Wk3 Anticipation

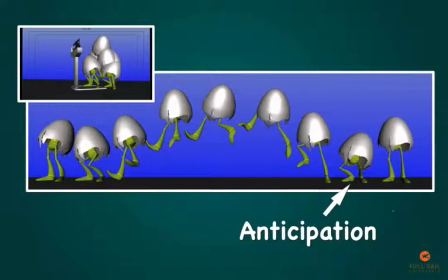Here are the poses for the jump. They've been spread out so you can see them more clearly. In this case, the anticipation acts as the squash before the stretch of the jump pose.
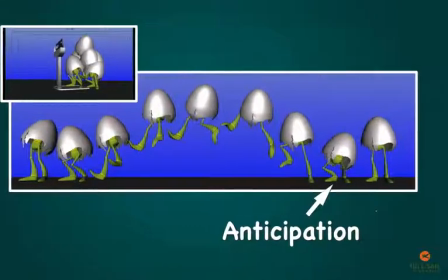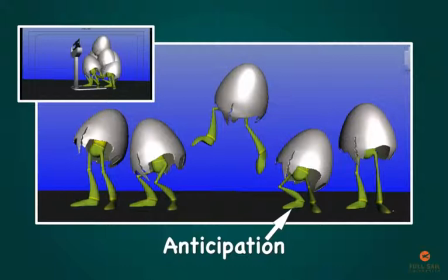Here's the process. You need to know where you are going to create the anticipation. Flip between the key pose you are coming from and the key pose you are going to as you create your anticipation.
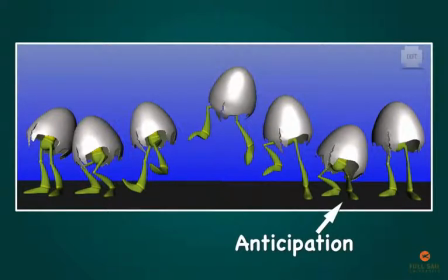Then you create your major breakdowns, which will be the stretch pose for taking off and landing in this case. While we'll cover breakdowns in a separate video, they're presented here so you can get a clear idea of how the poses all work together.
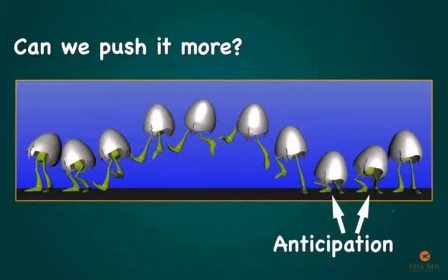After that, add your secondary breakdowns. This further fleshes out the arcs of the movement. We've also added another pose to push the anticipation here. Yes, it is possible to anticipate the anticipation on an action.
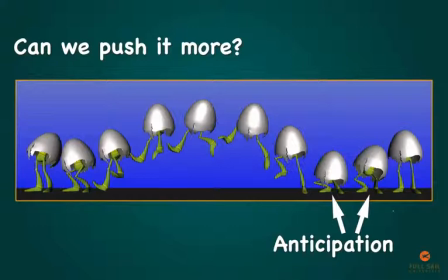Here though, the second pose acts more like a hold, so the anticipation stays squashed down longer before the character springs up into action. As you can tell, a pose can thus have multiple functions, such as being an anticipation while also being a hold.
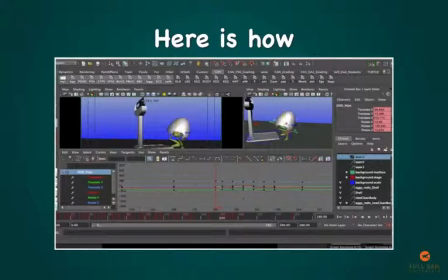Today we're going to talk about strengthening our anticipation, making it last a little longer and pushing it a little. Here we have a lot of frames between the standing pose and the anticipation.
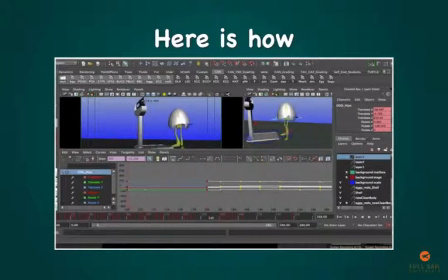Getting into the anticipation is a little slow. There's quite a lot of frames between here and here. So what I'm going to do is make another pose here
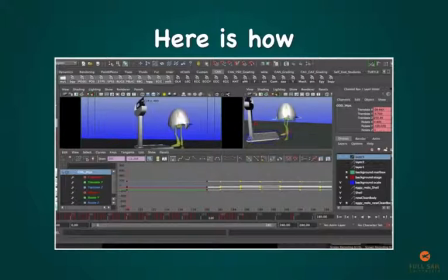of the anticipation, and then make this one stronger, so it'll just happen a little earlier and last a little longer. What I'm going to do is take this pose that I've already created,
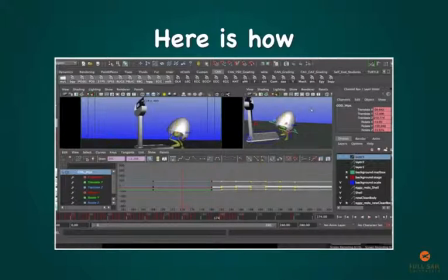middle mouse copy it earlier, hit my Mel button. So now I have two poses exactly the same. And I'm pretty happy with this first anticipation, but now I'm going to make this one stronger.
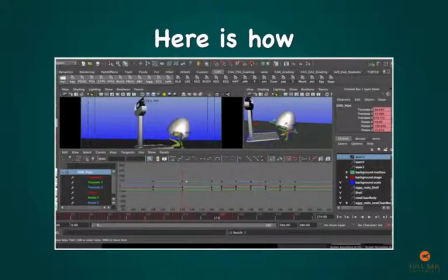So what'll end up happening is he'll have a longer and stronger anticipation, but he won't be frozen in just this position as he is now. So I'll take the second pose. I'm going to lean him a little bit forward.
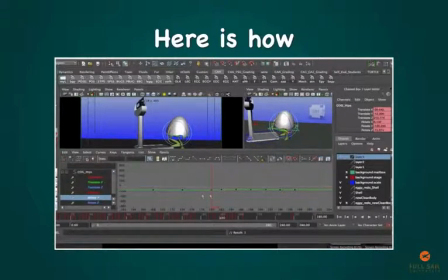I can even go into my graph editor and see how I could key that, and then just see how does that look. How does it flow into my other pose? And I can see, yeah, it's not flatlining, starting to lean into that one.
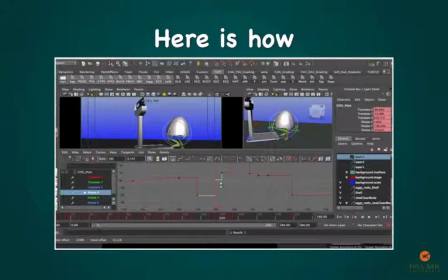Maybe I don't want it leaning so much, but yeah, so I could do the same with Y. How is that working? I can see that, yeah, it's flatlining. It would be nice if it was starting to go.
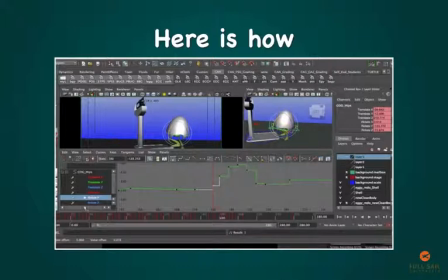Maybe I want it slowing out, maybe I want it halfway. This is, judgment. And the same. Now I can flip those drawings and see what's going on. It looks like he's just rocking.
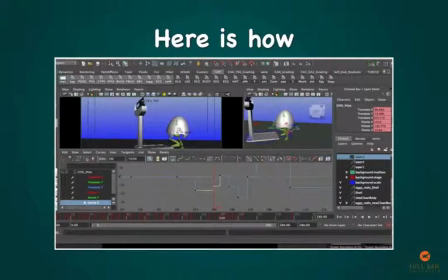It would be nice if he went lower in Translate Y. So I could just push him down or key it, or I could use my graph editor. I use my graph editor quite a bit, especially when adjusting things, just so that I can see how it flows.
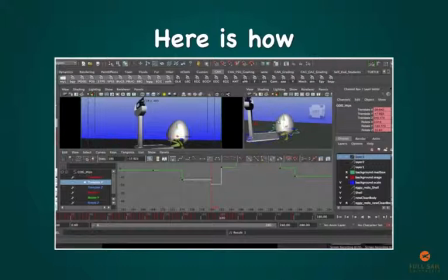And what's going to happen with my in-betweens. Just found it efficient. That's the key, is understanding the graph editor. And I find the more I manipulate the graph editor, the more I understand it. So there, I can get them pretty low without penetrating, so why not try it?
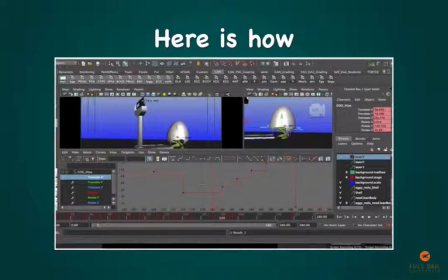What about Translate X? Is it doing what I want? I could have it start going in that direction, and same with C. Sometimes these little adjustments make, just that sweetness.
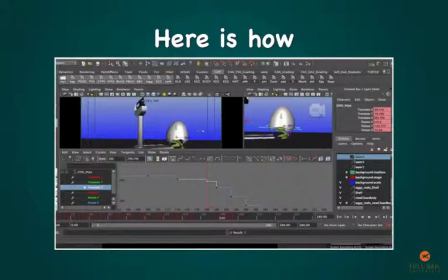Sometimes they don't. It's really up to the animator and what works.
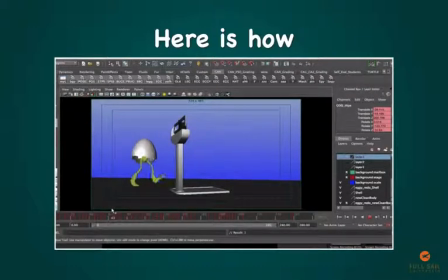So let's see how that plays. You can see I've still got this all in auto tangent because that's all worked out. It's the area I'm adding that I'm going back to step so I can have stronger poses and still retain a snappier timing.
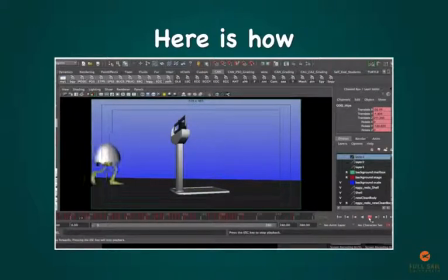If once my anticipations or breakdowns are done, keep poses of course, then I'll get out of step and see what I want to adjust. So let's do that.
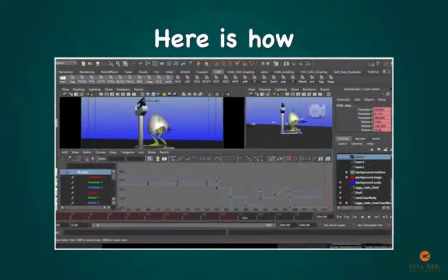So grab or you can use your select button, it's a little easier. Just make sure you have everything.
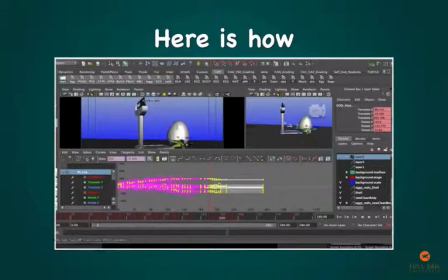And I could just grab, only the area that's in step, or, turn the whole scene to auto tangent and then clean up after. So
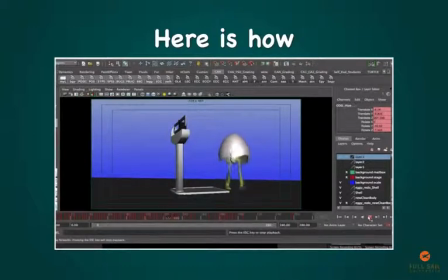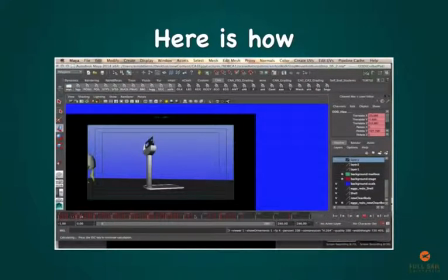let's play blast it, because play blasting is going to be a true sense of the timing.
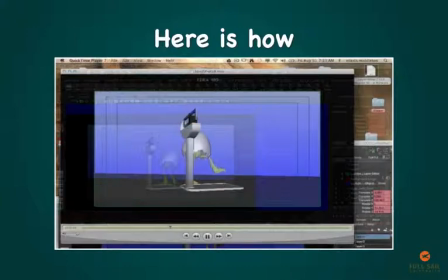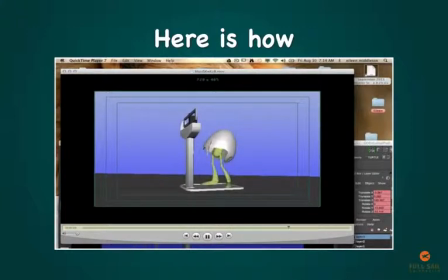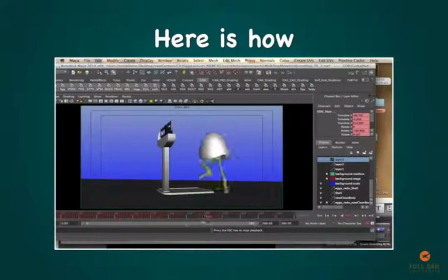Go in again and adjust the timing some more if I like.
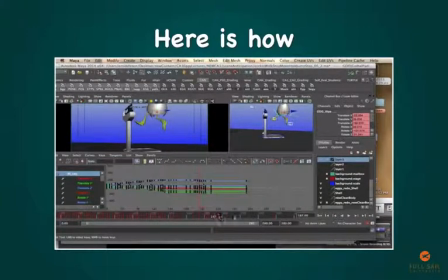There's no reason why I can't steal some more time. So maybe I want to make that anticipation even longer. Maybe I want to shorten the whole scene a little bit. It's kind of playtime.
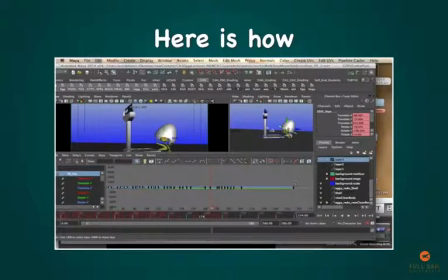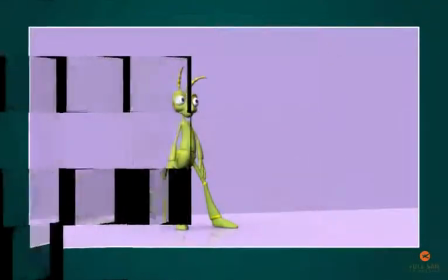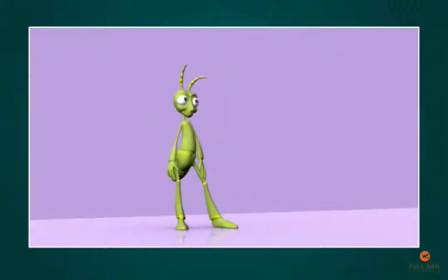Here's an example of two anticipations. The first one is the eye movement, which anticipates the head turn. Eye movements and blinks can be used to show where the character will be changing his attention. This type of anticipation is fairly subtle, but notice it isn't just about the eyes moving.
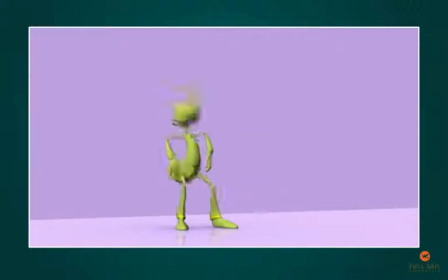The anticipation also starts with the hips and affects the entire body to a small degree. The large anticipation is the squash before the reaction jump. Without this anticipation, the reaction wouldn't feel as snappy. Notice how both anticipations originate from the hips. If you remember that anticipation comes from the hips, you'll be doing well.
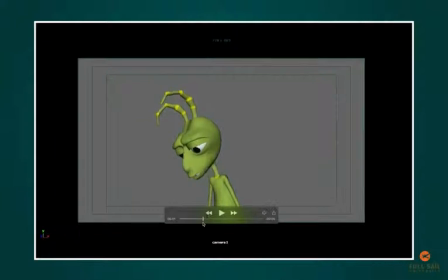Here's a small, subtler anticipation for the look. So the eyes go first, as usual. Eyes lead the head, then the head leads the upper body. So the character anticipates down and then goes up and settles.
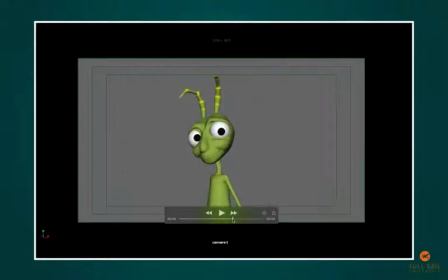So that's a more subtle anticipation than this one, where the character anticipates down to come back up and settle in that wave. So here, as the character goes down, notice how the hand is coming up.
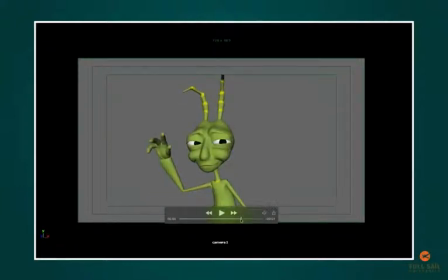And of course the antennas are dragging. But that helps give us opposites. Often when I'm squashing the character, I'll blink the eyes. But notice how the hand is dragging up. But here would be the main key pose, main anticipation.